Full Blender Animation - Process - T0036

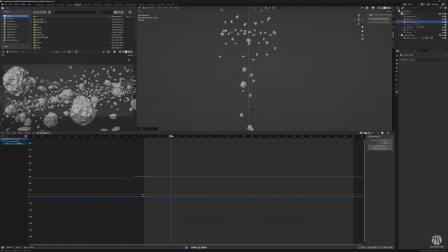4:15 But this was the method I chose, and I guess the other method drove me crazy enough to try, so that's where we are.
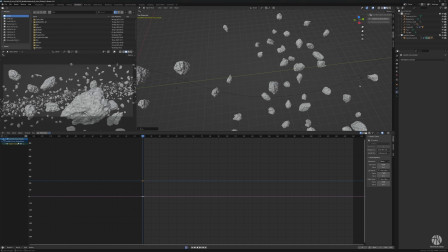4:30 I add some three-dimensionality to the curvature, so it's not just a flat highway, but has some spatiality on the different axes.
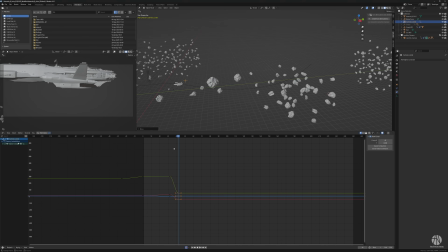4:39 I know I want the ship to cross the path of this asteroid field in a reasonably interesting way.
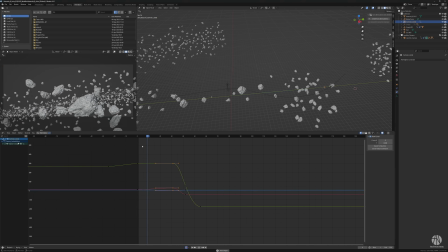4:46 And it's so rough to work with, Now it's just a car on a highway because I haven't done rotation and everything to it yet. Of course, that'll come. But if you animate in Blender, you know that you'll spend a lot of time, dealing with splines.
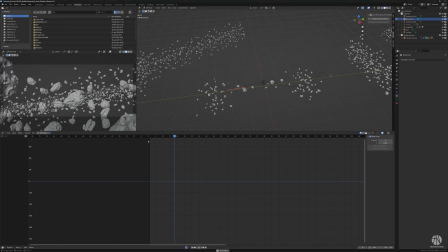5:00 It's almost like working in Illustrator, in a sense. lots of time spent moving these things around.
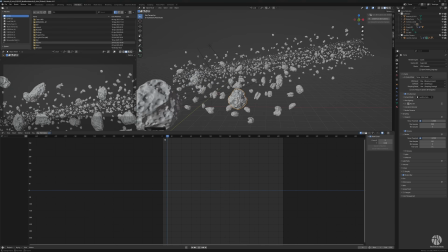5:11 And as you well know, if you're a fan of a used universe, and in this case Star Wars aesthetics, you know that the ships move more like airplanes. So that means you spend a lot of time with foreshadowing, or what do you say, weight balance and weight shifting and all kinds of things.
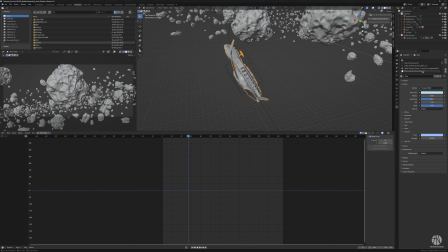5:27 But anyway, back to the asteroids. Here you can see I'm playing with the notion of the ship maneuvering past an asteroid,
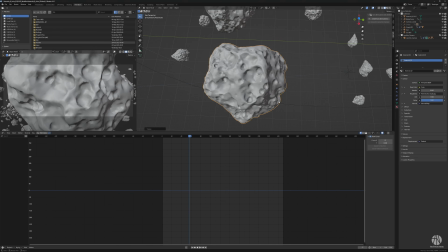5:35 explaining the curve of this turn, and I figured it would be a nice interesting visual as well, having it pass,
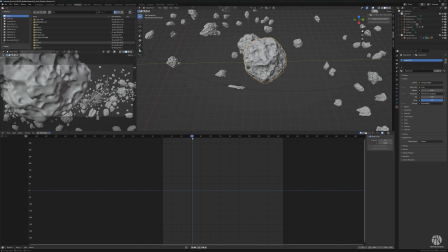5:40 to utilize some of these asteroids passing close past the camera, as we saw in the look dev shot from last week.
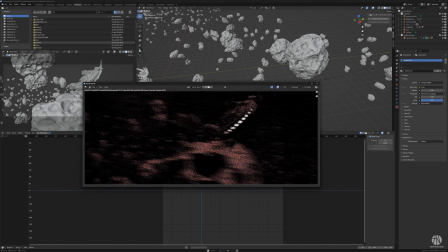5:46 I know I need some size, I need some motion on it, so as the camera passes the asteroids and the ship passes at the same time,
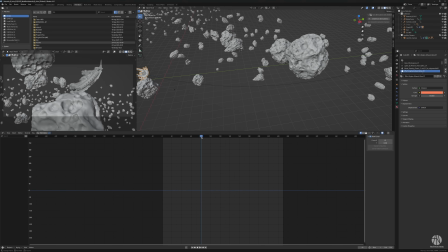5:53 I figured it'd be a good base for some nice dynamic action. You notice the nice glow there on the ship exhaust.
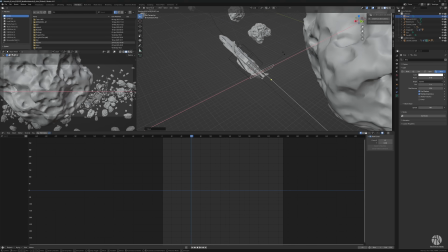6:00 And of course, I can't help myself, I gotta place a lamp in the exhaust that can illuminate the backside of that asteroid.
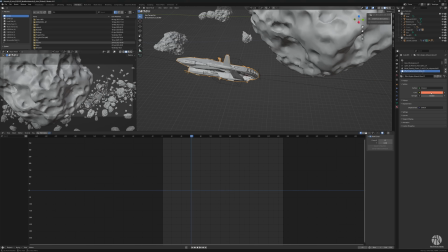6:07 And I must say, I'm not referencing neither Empire nor which one with the Django Fett asteroid chase.
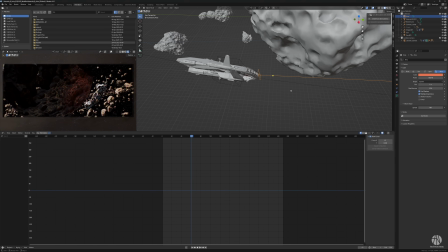6:19 I'm not really referencing that. It's just in my mind, and I figured that that's enough of a reference.
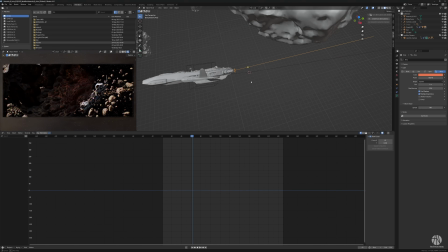6:23 But I seem to remember something about illumination on asteroids there, making it feel much more dynamic than Empire.
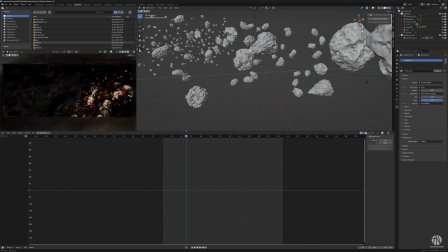6:34 Again, back to adjusting some asteroid positioning. After this pass here, you can see the engine lights illuminating the asteroid.
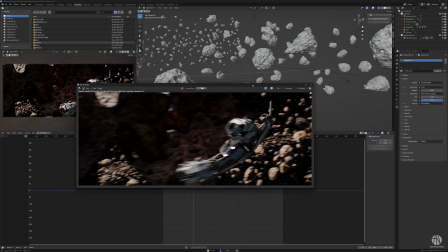6:42 And I'm constantly doing test renders just to see if the preview shows me what I need to see, which it does.
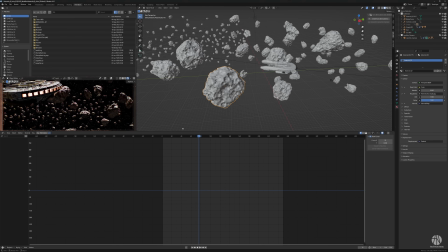6:51 It's a little woolly and a little fuzzy, and it takes a little time, but it works. So if you want to make your own science fiction scenes and you want to skip ahead a little bit,
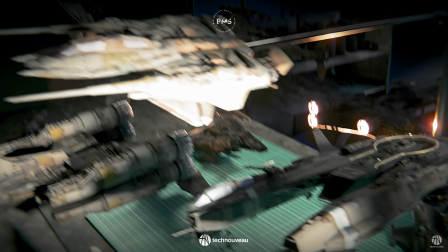7:01 maybe you're a beginner and you're unsure of where to start, or maybe you're a seasoned pro and you want to speed up your workflow, the Big Medium Small Model Ship Rebels Asset Pack is a great start. It's a pack I made in collaboration with the team, and the intent of that is really to make a pack that feels like Lego, but for spaceship nerds, right?
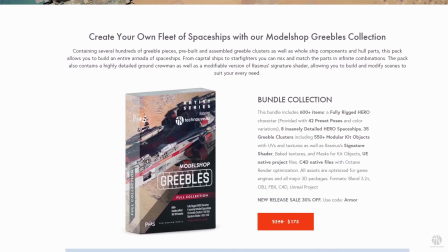7:20 And that pack contains 600 plus items, lots of characters, and lots of little tiny bits so you can remix and build your own stuff.
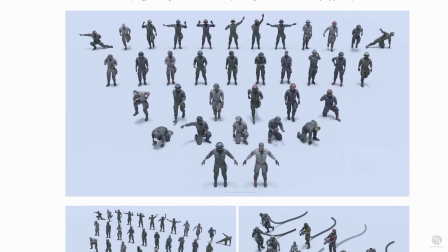7:28 It also has a bunch of poses for these characters, and it has a bunch of hero ships as well that are pre-made for you, so that you can get started quickly. So again, as mentioned, whether you're curious or whether you're a pro that want to speed things up, check it out, link in the description.
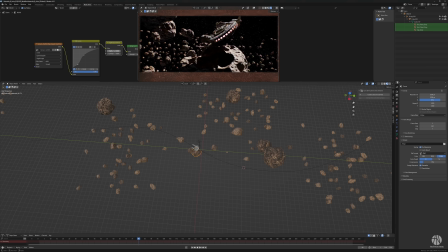7:46 So now back to this space map here. There's something about contrast and brightness I need to play with a little bit. And I find the RGB curves in Blender acts really weird, in my opinion.
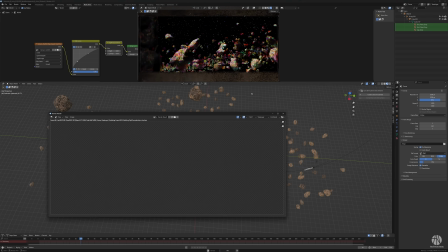8:01 It doesn't feel like Photoshop, Lightroom, or DaVinci for that matter. So I don't know if any of you guys have any reason for that or logic to that.
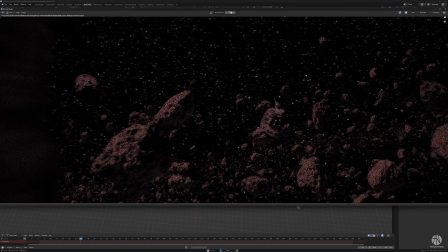8:11 It feels really odd to me. One of Blender's oddities.